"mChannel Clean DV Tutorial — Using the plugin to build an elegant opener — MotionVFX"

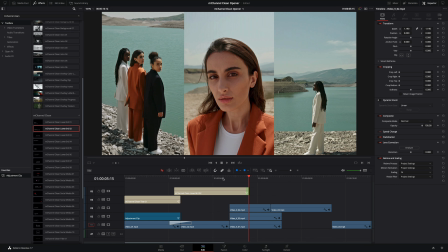4:09 I will adjust the end of the title on the composition of the three vertical shots.
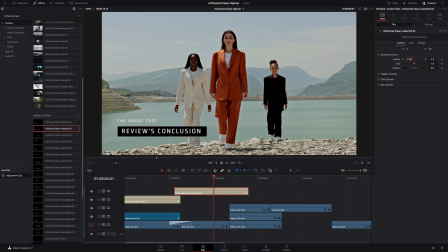4:14 With the content controls I will adjust the position and the scale. I will modify the other text by typing latest trends and I will also modify the main title.
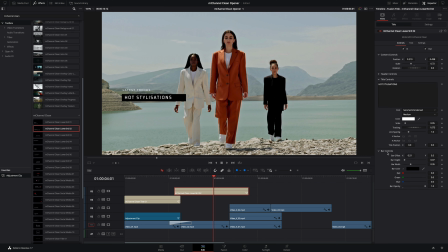4:33 And like the previous title I will remove the black bar.
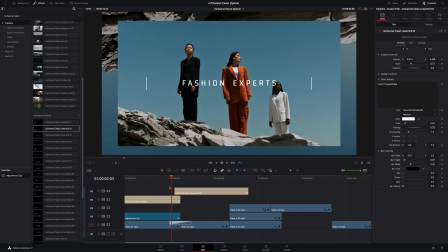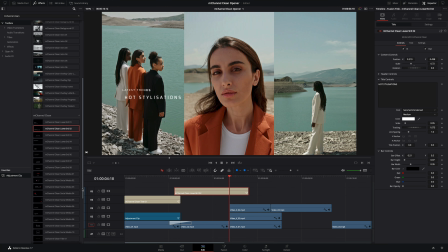4:41 Now we will work on the transitions of the three vertical clips. I will use the same preset to number one on the three clips.
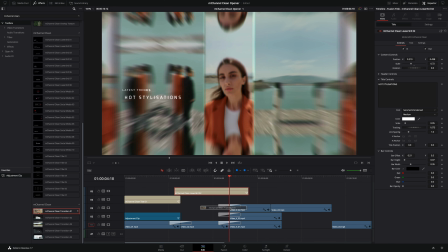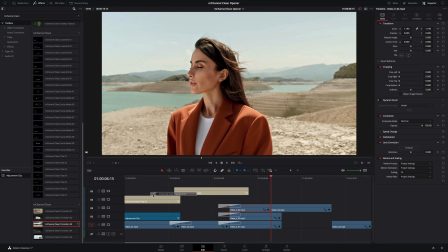4:56 Good. Next I will use preset number three it will add a unique animation to switch back to one horizontal shot
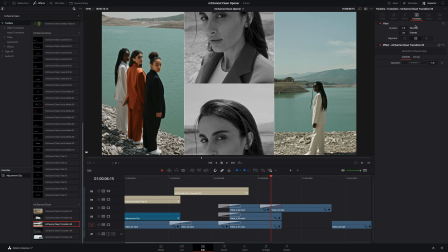5:06 it is maybe too fast let's increase the duration to get a smoother result in the inspector i will add six frames perfect
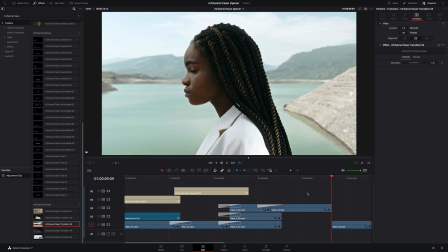5:17 for the next shot no transitions just a cut but i
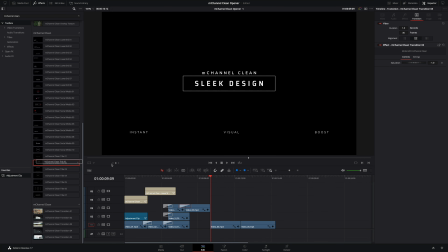5:21 will add a title i will select the preset number two i've
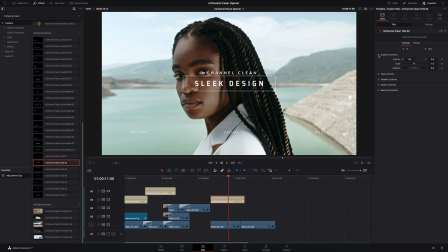5:31 got a small problem as the text is over the eye of the model so inside the content controls I will adjust the white position like this I will modify the main text and the header text I
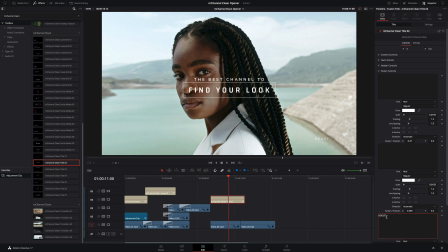5:51 don't need the three footer text so let's remove them in the element controls I will remove the white rectangle so if I set the alpha channel to zero the rectangle is still there you will have also to set the color to black to get it fully transparent to add more For dynamism between
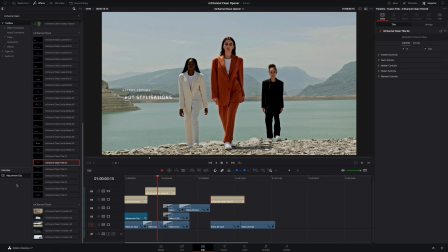6:09 all these shots, I will add a nice letterbox overlay effect. So I will add an adjustment clip and set the in and out point.
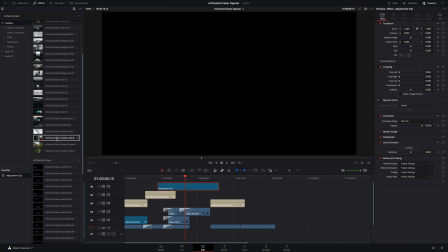6:19 I will go to the overlay effects and drag the letterbox overlay on the adjustment clip.
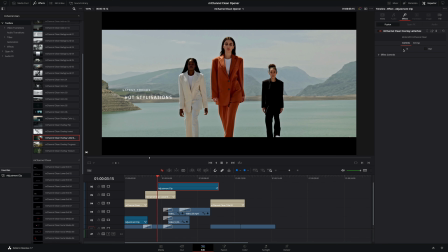6:25 By default, the in and out animations are disabled, so I will activate them.
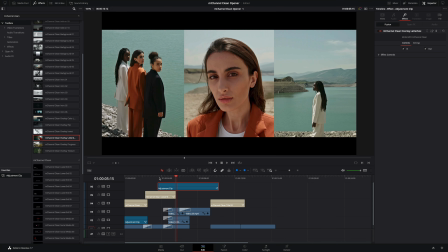6:30 This overlay adds some cinematic effects and at the same time unifies all the various clips.
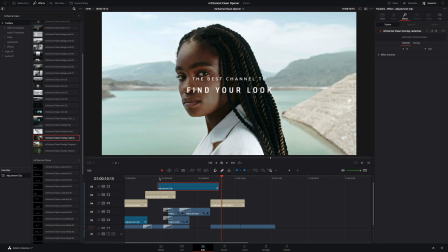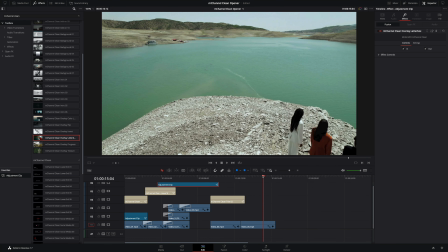6:40 Next we will work on the last clip. To conclude the opener, I would like to add the logo of the channel.
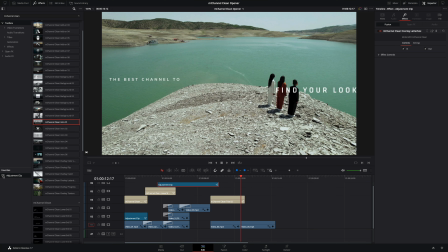6:46 M-Channel Clean provides many titles where you can import logo or picture with drop zones. I will use the intro preset number 1, so I need first to add an adjustment clip.
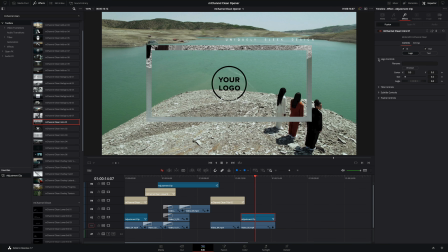6:56 And drag my intro on it. With this preset, you have the choice to use a logo, or if you don't have one, to switch to the text mode.
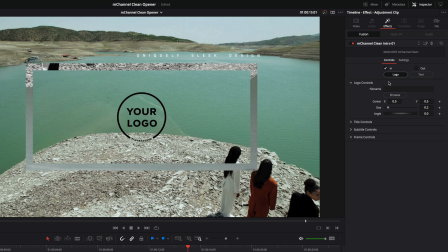7:04 In this case, I would like to use a logo mode. So inside the logo controls, I will import a logo by clicking on the browse button.
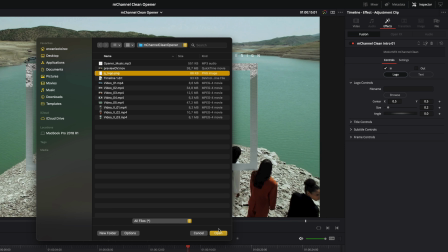7:11 This is a simple PNG file with the alpha channel. I will reduce the size a little bit.
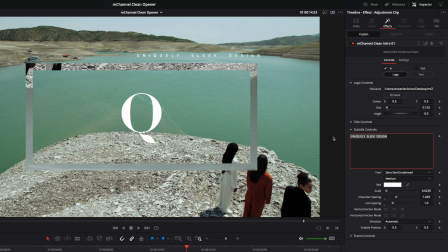7:18 I don't need the subtitles so I will remove them. And also I want to keep the logo. I don't want the frame elements. So inside the frame controls I will reduce the thickness of the rectangle to zero.
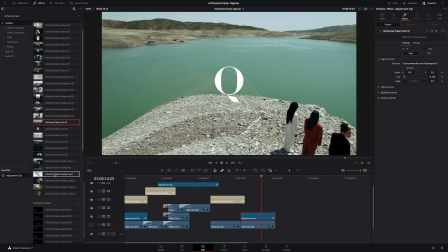7:30 The cool thing is that you can mix multiple effects on the same adjustment clip. So for example I can add a letterbox overlay effect on it.
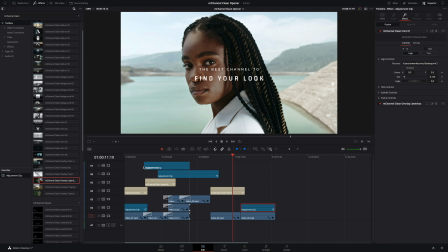7:40 to conclude with this opener i would like to add a texture effect over all the clips let's add a new adjustment clip i will set the duration to
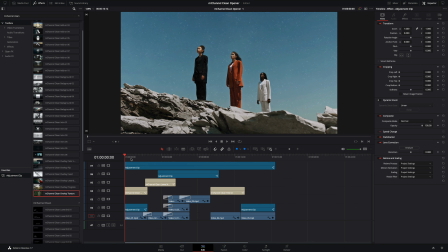7:47 cover all the lengths of the opener and i will add another texture effect on it it works great the only problem is that the effect
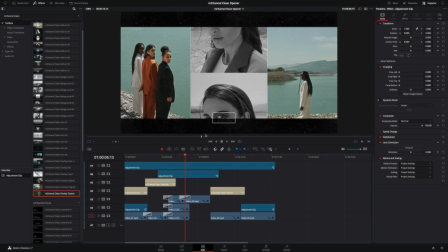7:55 is over all the elements even the letterbox effect to resolve this i should modify the order of the effect so you can do it manually and move one by one the effects or you can do it quickly here's As a tip,
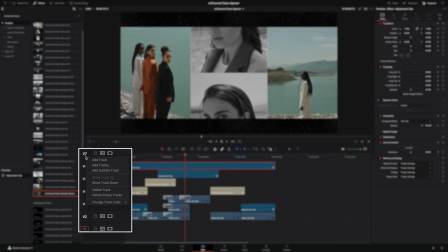8:06 place the cursor over the name of the track, do a right click, in the pop-up menu you have the option to move the video track down. So I would do it 3 times to get my texture effects under the letterbox effect.